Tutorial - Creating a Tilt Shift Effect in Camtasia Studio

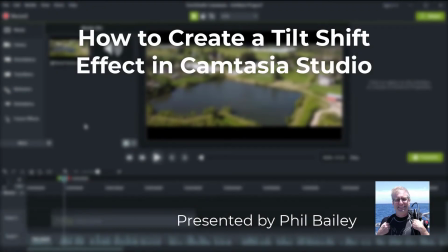Hi, I'm Phil, and today I'm going to show you how to take aerial video that looks like this
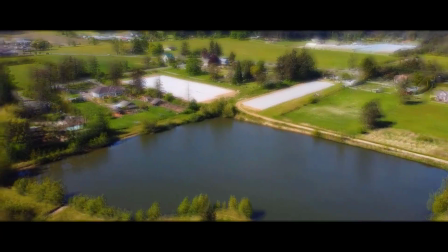and transform it into something that looks like a scale model, like a miniature diorama of a rural area.
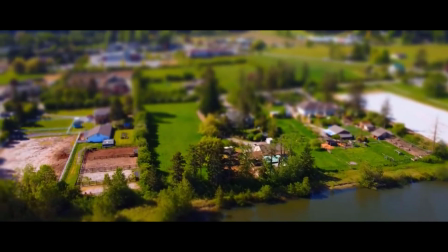To me, it's interesting that a diorama artist will build models intended to look like the real thing,
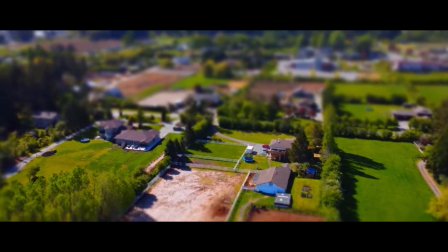while we, on the other hand, will be taking actual real-world video shot with my Mavic Mini drone and changing it to look fake,
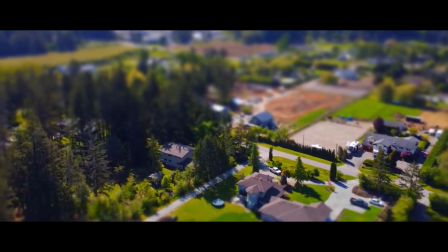as if it was a highly detailed diorama. We accomplish this using an effect called tilt shift.
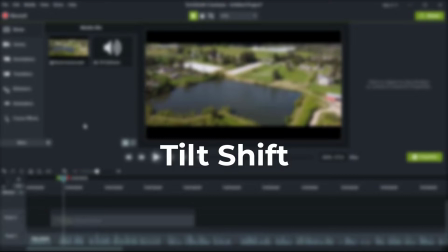Now, there are many videos on how to implement tilt shift using various video editing or special effects software. I wanted to figure out how to achieve this effect in Camtasia Studio.
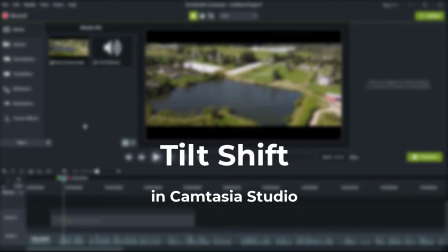So the big difference between taking aerial video and videoing a scale model is the distance between the camera lens and the subject.
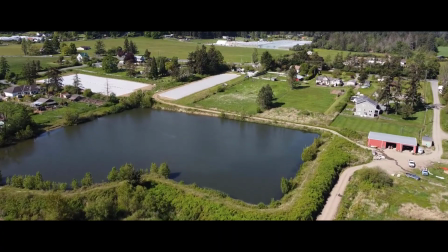In this scene, we're somewhere around 50 meters above the subject.
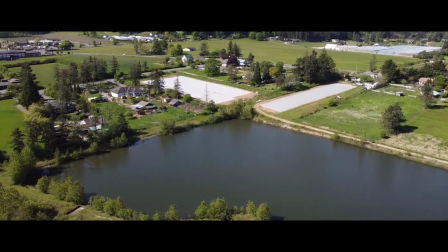To make this scene look like a diorama,
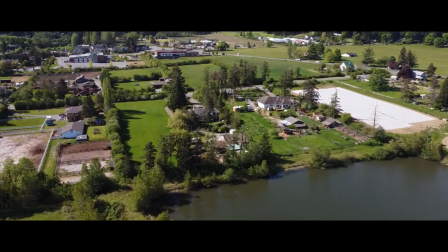we need to make it appear as if we are just a few centimeters above the subject, as if we were using macro videography.
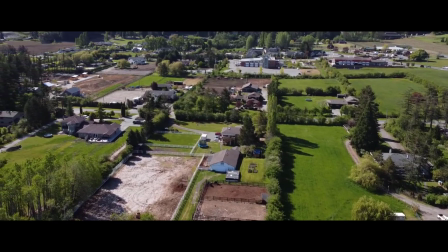So, what's the main difference when you view objects up close?
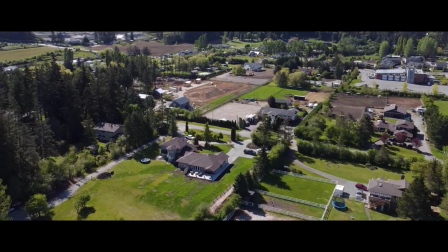The answer is depth of field. Here's a photo I took in Fiji of a hermit crab.
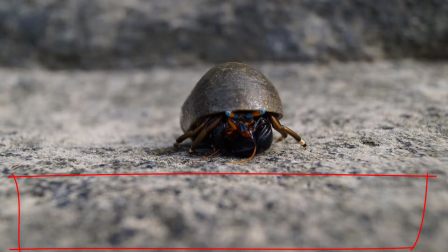The parts of the scene that are closest to the camera lens are blurry. The parts that are furthest from the lens are blurry. There's only a narrow band in which objects are in focus. And this is the first effect that we're going to try to duplicate.
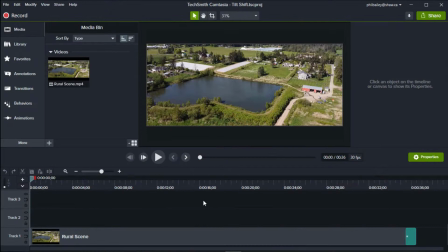Let's get started. Here we have our original clip at the bottom of the timeline. Now, we want to blur the top and bottom of the clip. To do that, we select Annotations, and then click the Special icon,
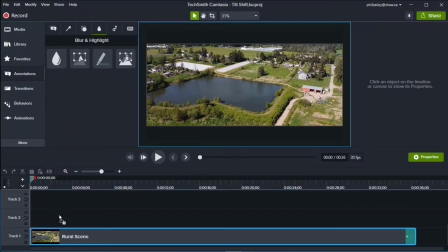and then drag the Blur icon onto a new layer of the timeline.
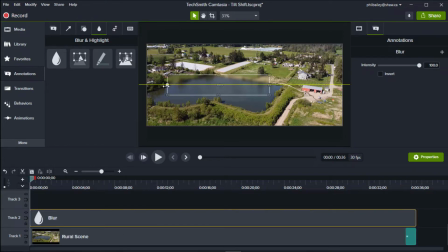Now, instead of putting a blur rectangle at the top of the clip and another at the bottom, place the blur across the middle of the clip and then click the invert box. Now everything outside of the rectangle is blurred, which is what we were after.
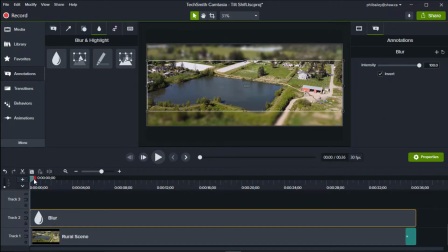So let's see how that looks.
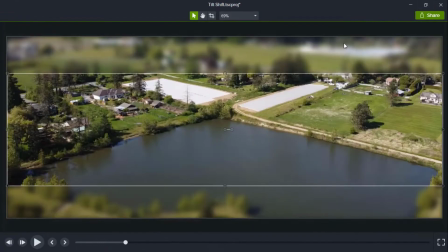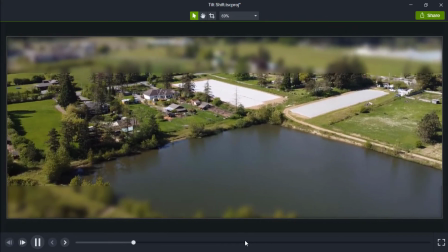Not great. It looks as though we're peering through a pane of frosted glass with a clear section in the middle.
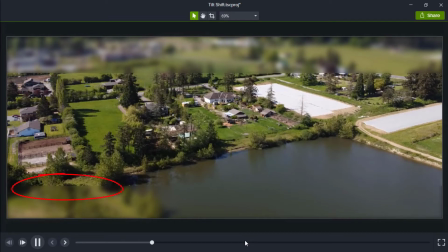There's also a very sharp line between the blurry parts and the sharply focused area, so we need a way to feather the blur to make it less blurry toward the center and more blurry at the top and bottom edge. Let's start by making the blur less intense. Let's say set it to 50% intensity, and let's move it further from the center.
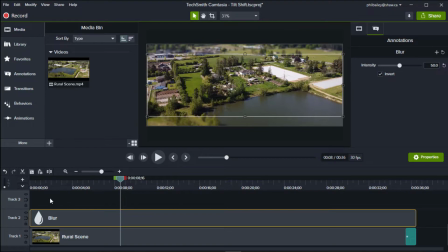Next, add another layer of blur by copying the existing layer and pasting it into the layer above. Let's reduce the intensity of the new blur to 40%, and let's pull the top and bottom closer to the center of the clip.
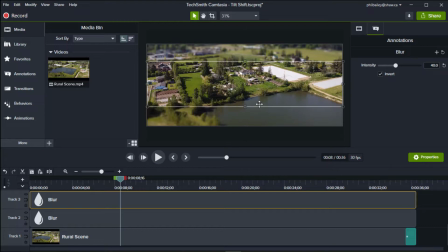We can move the new blur up and down until the guidelines show that we are in the center.
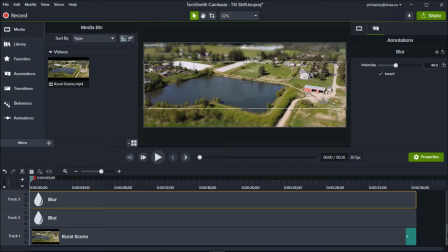Well, that's better, but we're not there yet. Let's add four more layers of blur using 30, 20, 10, and 5% intensity, with each new, less blurry layer being closer to the center.